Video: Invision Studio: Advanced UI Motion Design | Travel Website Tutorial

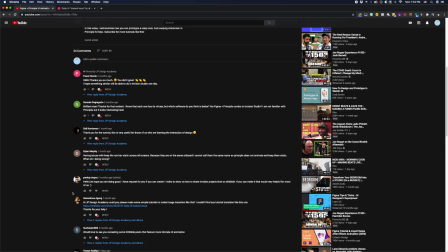So I got this question from Hieronymus Agung.
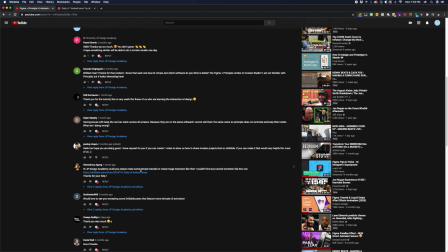He said, hey JP, could you please make some sample tutorials to make an image transition like this?
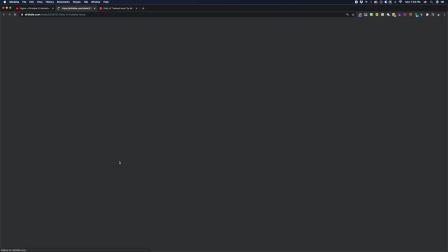And he linked to a dribble shot by Julio Cosquito.
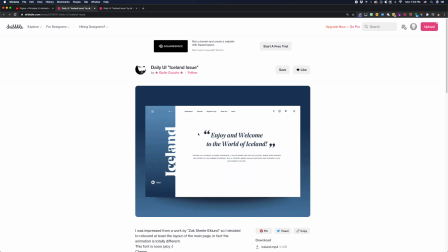And it's this really awesome like travel site web experience. I really love what's going on here. There's a lot to unpack, but I'm loving the full width imagery and this fixed sidebar and the really smooth motion.
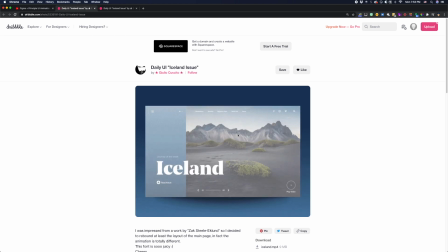And I like how this designer is using motion strategically to sort of draw your attention to different things,
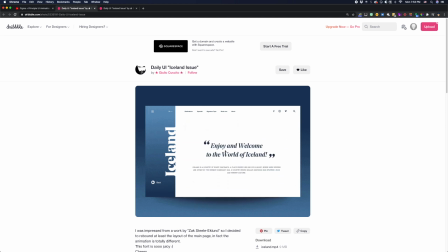particularly the imagery here, like these wipe and reveal effects of these images. It really draws your eye to the imagery.
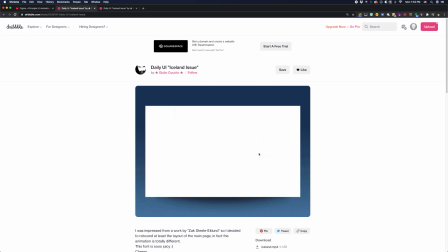And that's sort of the point of a site like this, right? Like you're trying to sell the place.
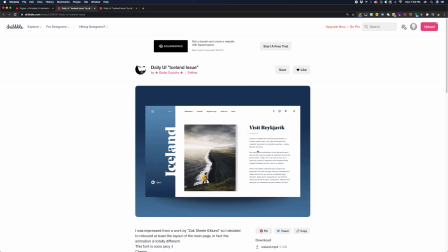So imagery is really important, and that motion is really helping elevate the imagery.
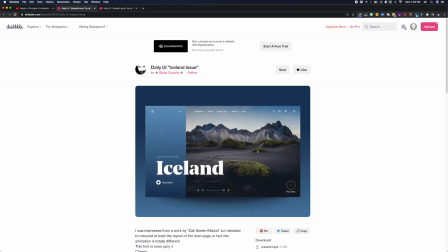And aside from that, you know, there's just really great, you know, spacing work here, typography, layout.
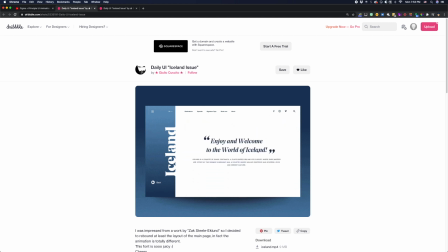This designer clearly knows what they're doing. It's gonna be a lot of fun to try to recreate, I think.
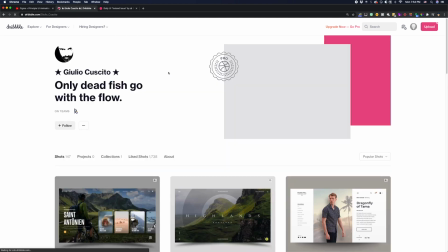If you look at this designer's work, like you can tell, like they know their shit.
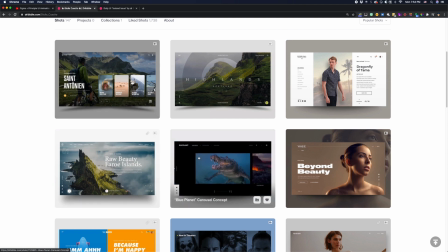Lots of really cool landing pages with really striking imagery and motion to really bring it to life.
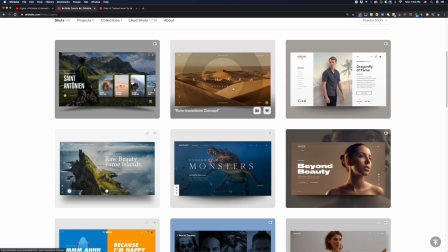This one, I would hate to be the developer trying to bring this together.
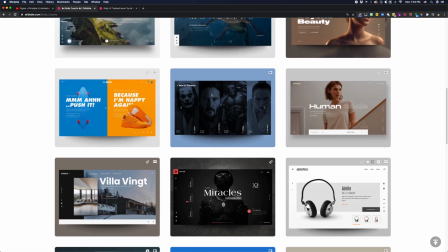But yeah, good on this designer for, you know, thinking outside the box and creating some really striking visual experiences here.
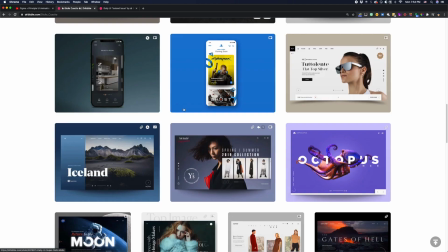So they clearly know what they're doing. This is the one we're going to be taking a look at.
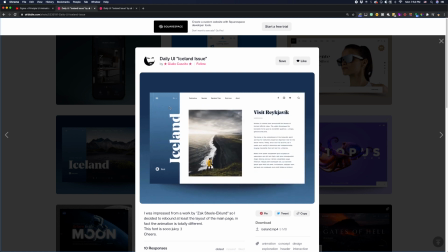Now I'm gonna be animating this in Invision Studio. It looks like this designer probably did this in After Effects.
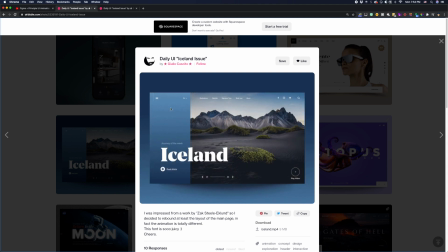I can almost guarantee it. And I preach interactive prototyping over, you know, designing in After Effects just because it's more valuable, right?
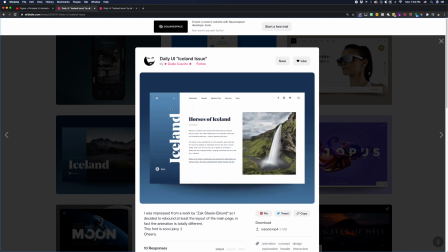You can actually put this in the hands of a client or a user to test. You can get some feedback on it.
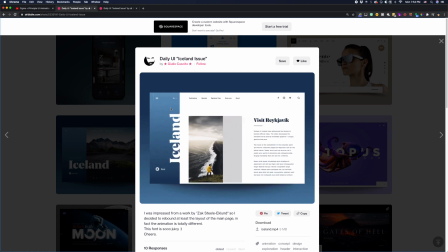You can actually test the look and feel with the intended gestures. So let's see if we can really push the limits of Studio to create something awesome like this.
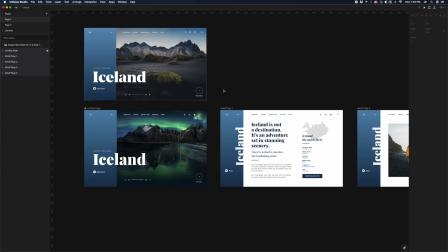So let's head into Studio, and I got a head start. I already went ahead and pretty much copied this designer's work, just kind of recreated it from scratch.
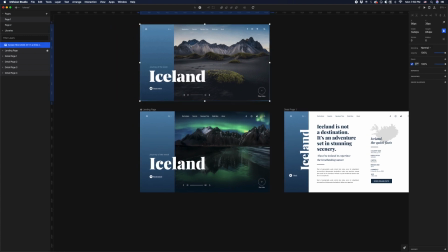So this is theirs. This is just like a screenshot of their design. And here's my attempt at recreating it.
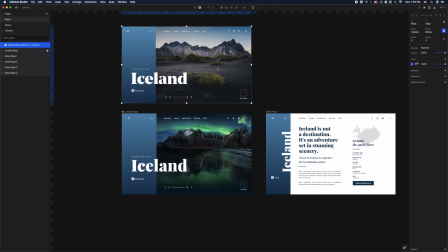I couldn't obviously find the exact image that this designer used, but oddly enough,
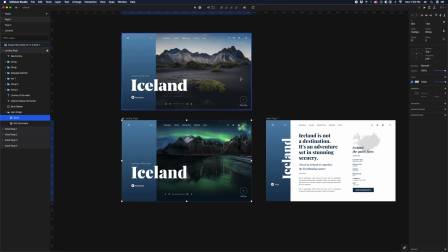I was able to find pretty much the exact same shot of this mountain range in Iceland, just in a different season and at nighttime, it looks like. So that like never happens when I'm trying to like recreate stuff. I can never find the original images, but this is pretty damn close.
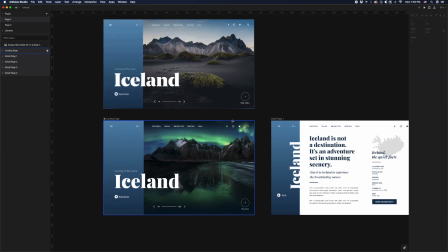And I think it's actually even cooler because it has the northern lights here. Now, as far as, you know, how I treated this image, I touched it up a little in Photoshop, but I didn't do too much.
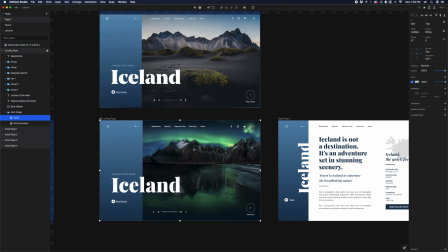I just tried to tone down some of the green just because it was like a little too much, I thought. But one thing I did is I added the scrim layer. So that's basically just like a gradient that kind of overlays it. So when I turn it off and on, you'll see the difference.
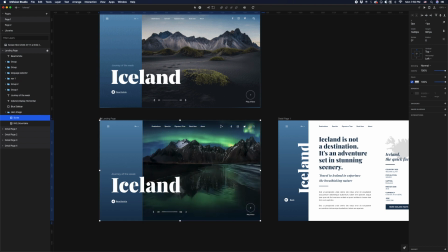I basically just wanted to create a little more contrast for these nav links up top and these slider controls on the bottom. And also just wanted to tone down that green even further.
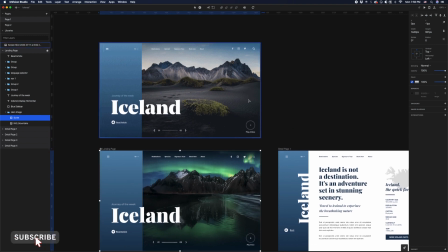You know, this designer was able to kind of use this muted imagery, like very muted, warm color palette.
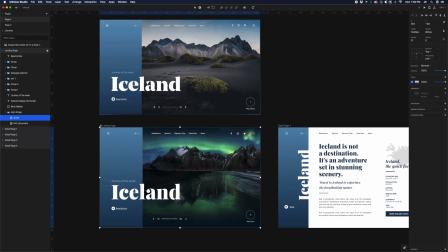I didn't really have that luxury because my image is in winter. So, you know, obviously like it's gonna have like that cold tone to it. So I sort of just tried to play off that, but more or less match the visual style as much as I could.
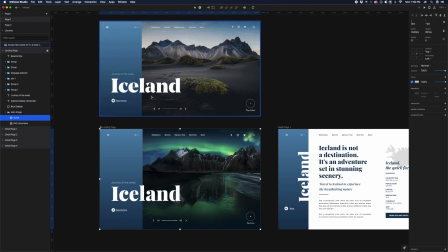I didn't do too much exploration in trying to find like the exact typography that was used, but I did want to use a nice serif display font. So I used Playfair Display. It's a font I've used before. It's actually a free Google font, and I'm pairing it with a sans serif, which is Proxima Nova.
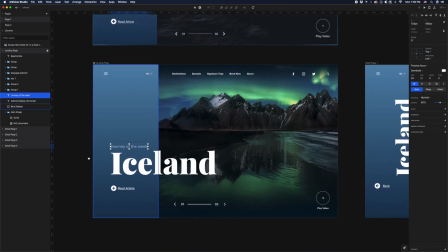So I'm using that like for my nav links and body copy. By the way, if you guys don't know what serifs are, those are like these little tails that appear on these letters here. Whereas sans serif just means without serifs. So I think it's really nice to use these decorative serif fonts for like headlines and then like for your body copy, especially on the web.